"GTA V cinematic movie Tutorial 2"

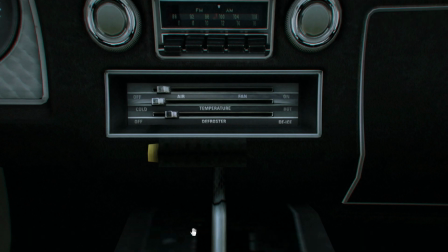(8:05)
It looks cinematic.
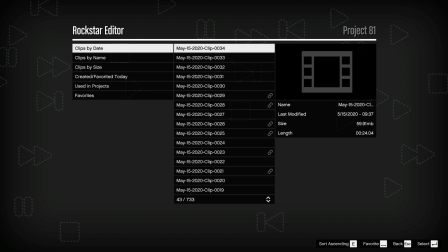(8:06)
I'm searching for the right angle, the right representation of what I want to communicate in the shot. Sometimes you'll see me, I'll go back and forth at the same spot over and over and over and over again.
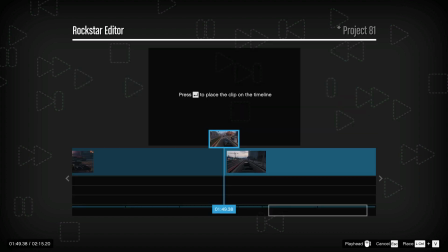(8:21)
And even if I find an angle that I like,
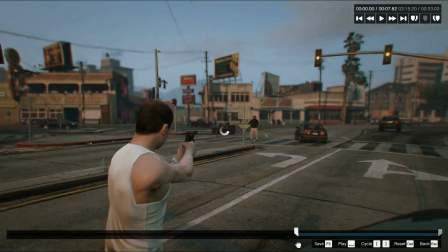(8:24)
I might reinsert the clip in Rockstar Editor and then edit it again from a totally different angle.
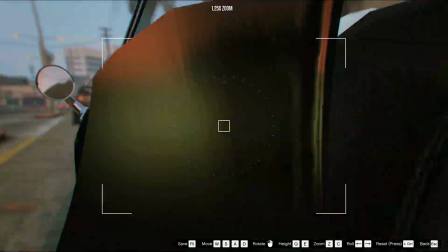(8:31)
You know, I try from inside the car, I try from outside the car, try from a low angle shot.
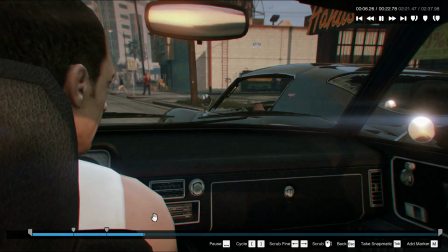(8:36)
I really like low angle shots and grounded, I'm going to call them grounded shots.
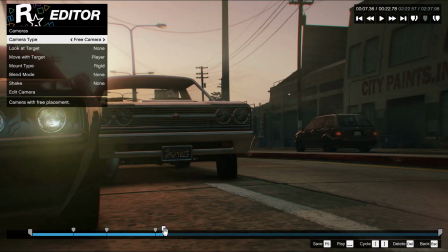(8:41)
They definitely feel very real. They're very submersive.
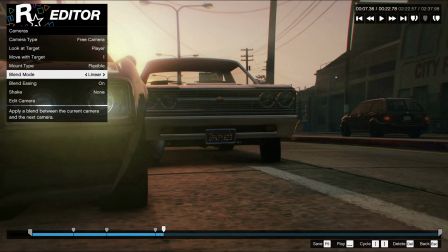(8:46)
I guess the reason that I feel that way, when I see it at least,
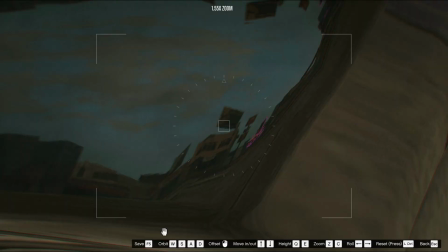(8:50)
is that's the angle that I would see it at versus like a huge aerial shot.
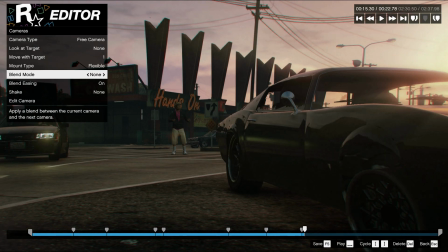(8:57)
Sometimes aerial shots are great in a transition, at least I feel,
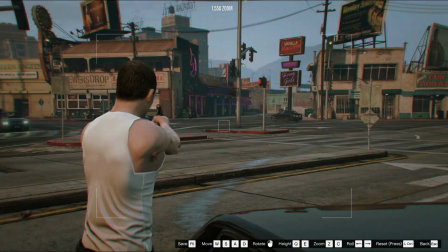(9:01)
or I'm going to use a couple of them in this video because I'm subtly suggesting like a Big Brother type of thing.
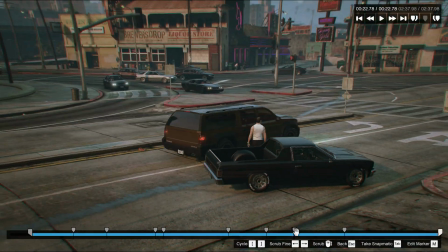(9:10)
But the grounded shots are what make me feel like I'm in the scene, because that's like eye level, you know, or even below eye level.
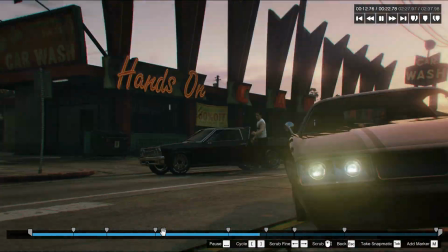(9:18)
So it really shows the action from a very vivid standpoint.
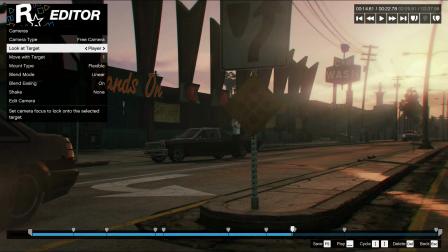(9:25)
So once you're happy with all the footage that you have in Rockstar Editor, the next step is to export it out.
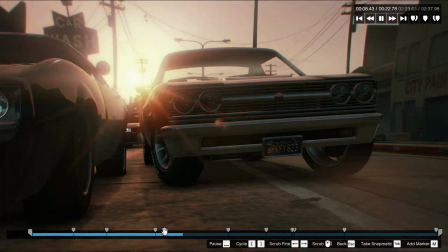(9:30)
You can use Rockstar Editor's built-in export function. There's not necessarily a problem with that.
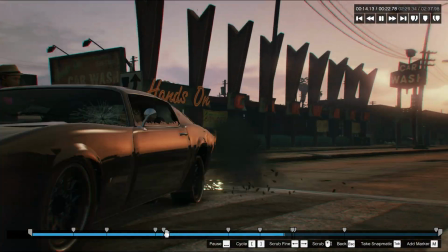(9:36)
I have just found, and apparently a lot of people on the internet have found, that it compresses the video and it really loses a lot of quality.
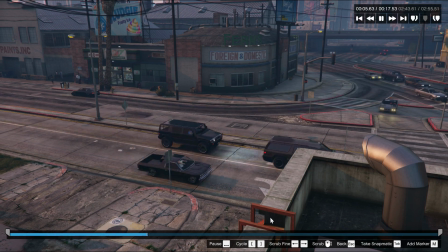(9:43)
So not that I discovered this, but looking online, people had said to use a screen recording device and preview your footage.
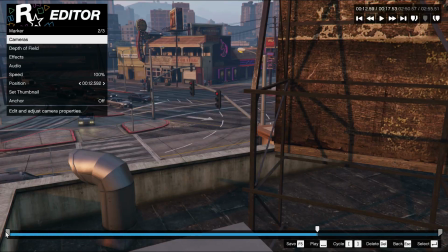(9:52)
And then when you screen record it, it doesn't lose quality, it doesn't get compressed. I use a software called Fraps to screen record my videos.
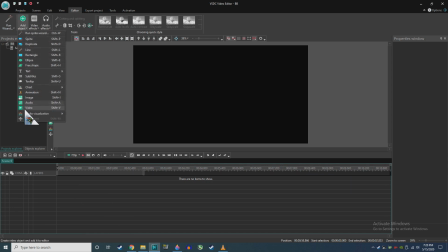(10:00)
There's also Bandicam, and VLC Media Player has a screen record function.
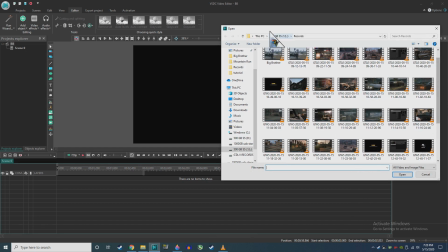(10:04)
Just use one that allows you to record everything, and then when you preview it and record it, you won't lose any quality in the video.
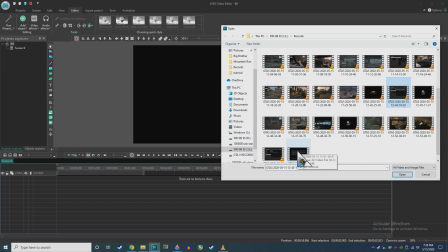(10:12)
Now I'm going to select that footage that I've recorded using Fraps and insert it into my video editor.
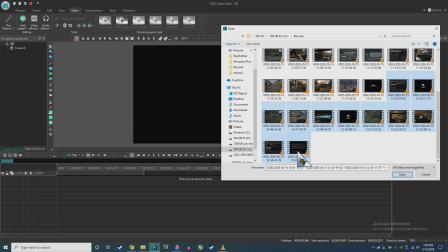(10:18)
If you go ahead and use Vsdc Editor, I'll try to point out things that I've noticed
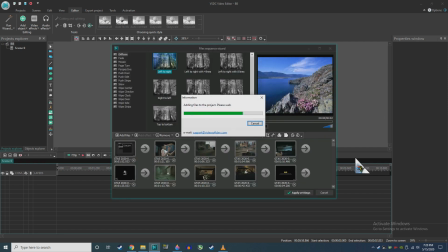(10:25)
with using the software that I think can help you.
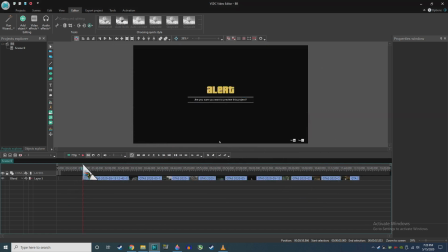(10:28)
When you go to insert your footage, if you have a lot of footage like I do at this point, it can take some time for the program to load it. So sometimes it may seem like it's freezing or it's stuck in an endless load.
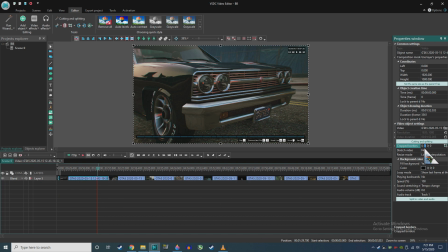(10:42)
It may not. Give it a couple minutes to come in. Once you insert it in, one of the things that I start right off the bat with is to select all the footage. So I'll crop the borders. The reason that I do this is nothing else but that it makes it feel cinematic.
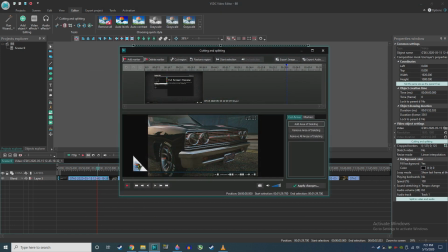(10:57)
Then from there, I'm going to select the video clip that I want, and I'm going to opposite click it. I'm going to go to cutting and splitting. This is going to be your most used function now. There's a lot of little hidden tricks in VSDC Player. I'm not going to really go over everything. This is not a tutorial on this video player.
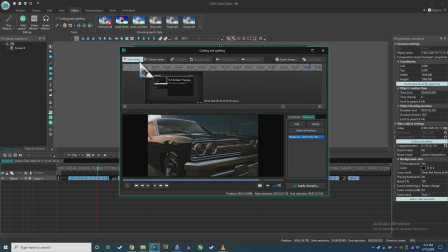(11:14)
I can make that if you guys want one. If not, I'm sure you can find one on YouTube, no problem. That'll go through step by step everything you need to do. But the cutting and splitting is the whole reason that we're in this video program, because we want to choose now what we want the final audience to see and what we don't.
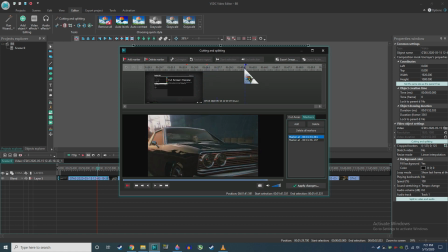(11:31)
We want to be able to arrange our clips in a certain way. We want to be able to mesh them, transition them, and get everything to the final finished product that we want to present. Now that we're in the cutting and splitting function, we're going to use their tool called a marker.
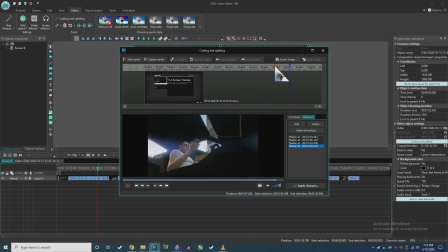(11:45)
You place a marker in the video clip where you want the program to cut the video. And what you're going to see me repeatedly do throughout this tutorial is just place markers where I want to stop the video,
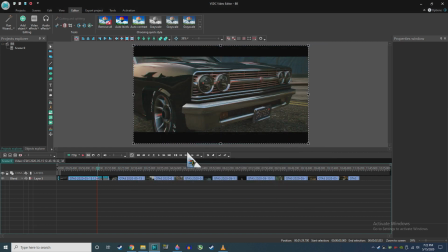(12:00)
where I want to cut it. In my mind, I'm saying like, okay, up to here, I don't need any of that footage.
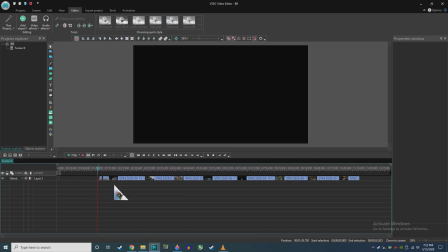(12:05)
I'll place a marker here. This is where I want it to start. Then I'll place another marker where I think I want it to end.